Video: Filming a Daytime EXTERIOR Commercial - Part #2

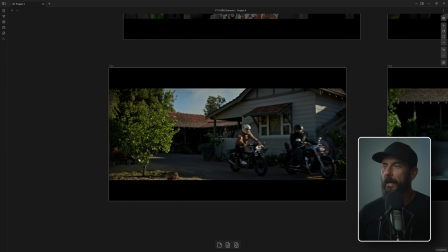(16:26)
And also we've just got lots of shadow and lots of light and lots of depth in this image, and even more so in the B camera shot.
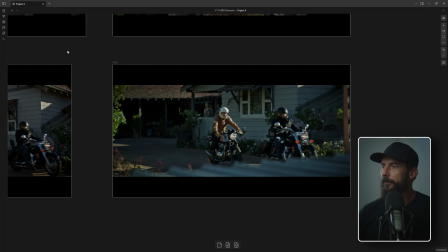(16:32)
So I think this was my camera shot, and I think this was Elliot's over here. You know, he's just got like this little foreground element on a longer lens. As you know, the longer lens gets you a little bit more drawn out drive-by from these two.
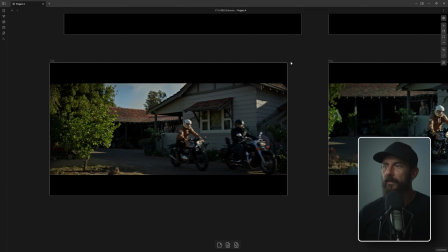(16:46)
But I think in the final edit, I think they went with this shot just because it gives you a little bit more scope. So here, again, what am I exposing for? I'm exposing for the sky, and probably for this little thing here, setting this where I want it, this highlight, and then everyone else just stays.
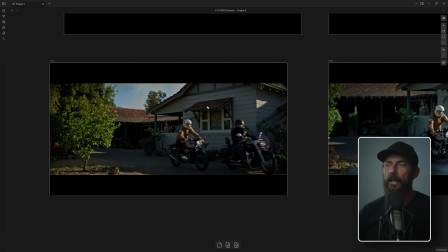(17:03)
But the reason that this shot is possible, and the reason that it looks halfway decent, is imagine if we started with this shot, right, with the sun super high in the sky, and it was super hot on the ground back there, and there was, maybe it was still like we were still catching a little bit of front light on this building. Well, we don't want a lot of front light because that kills the shape.
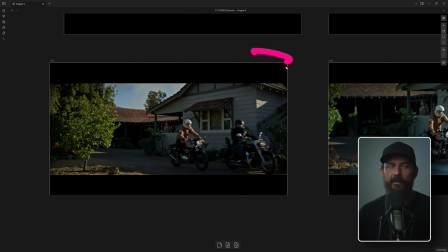(17:21)
We want the sun behind. Why am I doing this with this pen today? We want the sun behind the building so that we get shade to camera and then little spots of highlights, right? Little highlight on their helmet, little highlight on their helmet, dark to camera. Okay, so really the big thing here was,
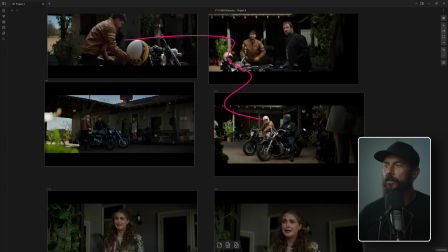(17:40)
well, where is the light going to come from in all of the coverage? Can it come from like the opposite side? Can it come from the sun side? The answer is not really, but we can fake it with an overhead. And once we get in an overhead, we know that, for example, like let's come in here to this shot.
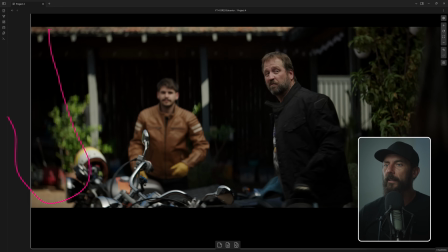(18:01)
If we have here an overhead and you don't put in the neg, there's going to be more level still coming from this side, right? Because you're just hitting the ground with all this level and it's just going to leak in. I've got black here and then black all over the ground as well.
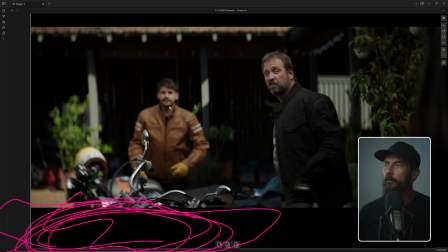(18:16)
Soak up all the ground stuff, because that is, yeah, that's what fills things in. It just takes away all of our shape. So you can definitely do overhead bad. And I know because I've done overhead bad in the past. And how did I do it? I didn't close it in. Okay? Do yourselves a favor. Close it in.
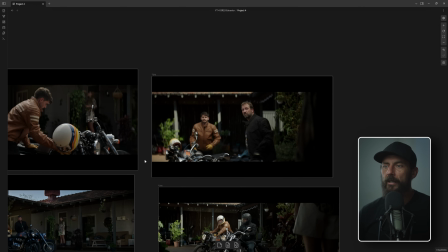(18:36)
So we took, 3 hours, a pretty tricky scenario given the location, right?
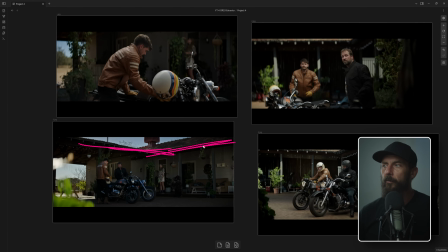(18:41)
If this building wasn't here, this would have been, we wouldn't have had to put an overhead in at all, right? If this building was here, we could have backlit this entire thing and shot it from the shadow side. Like again, from the shadow side, if this building isn't here, this thing is already backlit and we can shoot the whole thing this way.
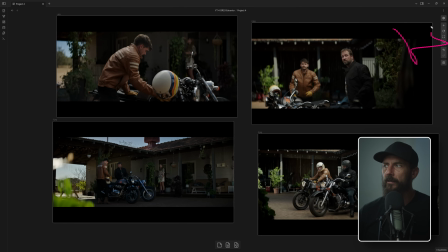(18:58)
It makes it really easy to shape. I mean, maybe for the close-up stuff, we could soften it a little bit on these two, or add a little, we'd still add a little neg and maybe add a little backlight, like a little back edge here. But it's because of the location and because of the building in the background that we have to come up with
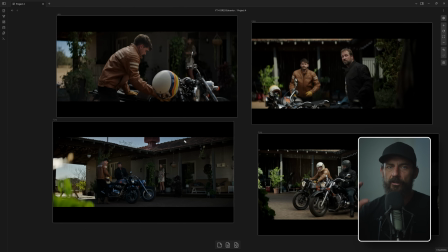(19:14)
solutions for how hot it's going to be in the foreground versus how dark it's going to be for our star back here underneath the awning. Okay, so let me know what you think.
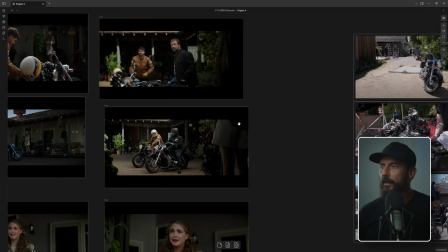(19:25)
Let me know if you've got any other questions on how this stuff gets done, or the schedule, or the steps.
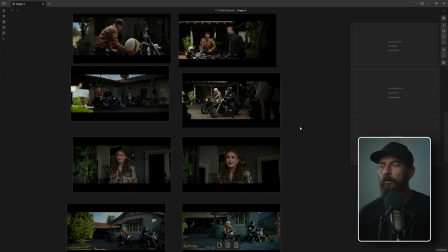(19:32)
I'm trying to cover every base here. I mean, you see how little is done on the day.
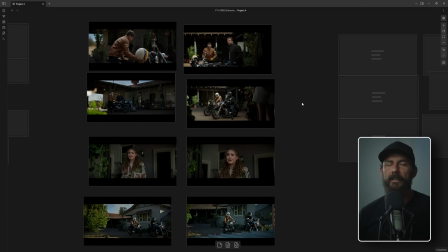(19:37)
So much of it is done. Like the look is completely decided by the schedule and then the approach that we're going to take to orient the talent to the camera and the light to the camera. Once those things are set, it's really not screwing up the exposure and making sure that you
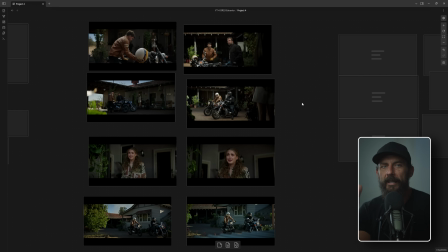(19:52)
that you understand, okay, these little 1% wins, like having the nig slightly closer, having it further back, those are the things that you should be thinking about on the day, and being open to any changes that might come up and being flexible and having a plan that isn't going to just lock you into one direction or one area.
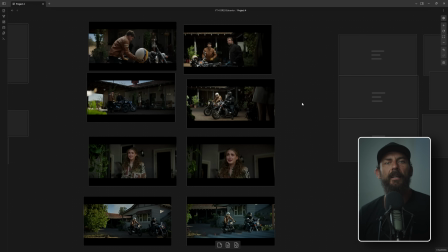(20:09)
And then, eventually things happen, panic ensues, and yeah, you never get another job. Let's hope that's not you. Okay, that's going to do it for this one. Many thanks. We'll see you in the next one. Goodbye.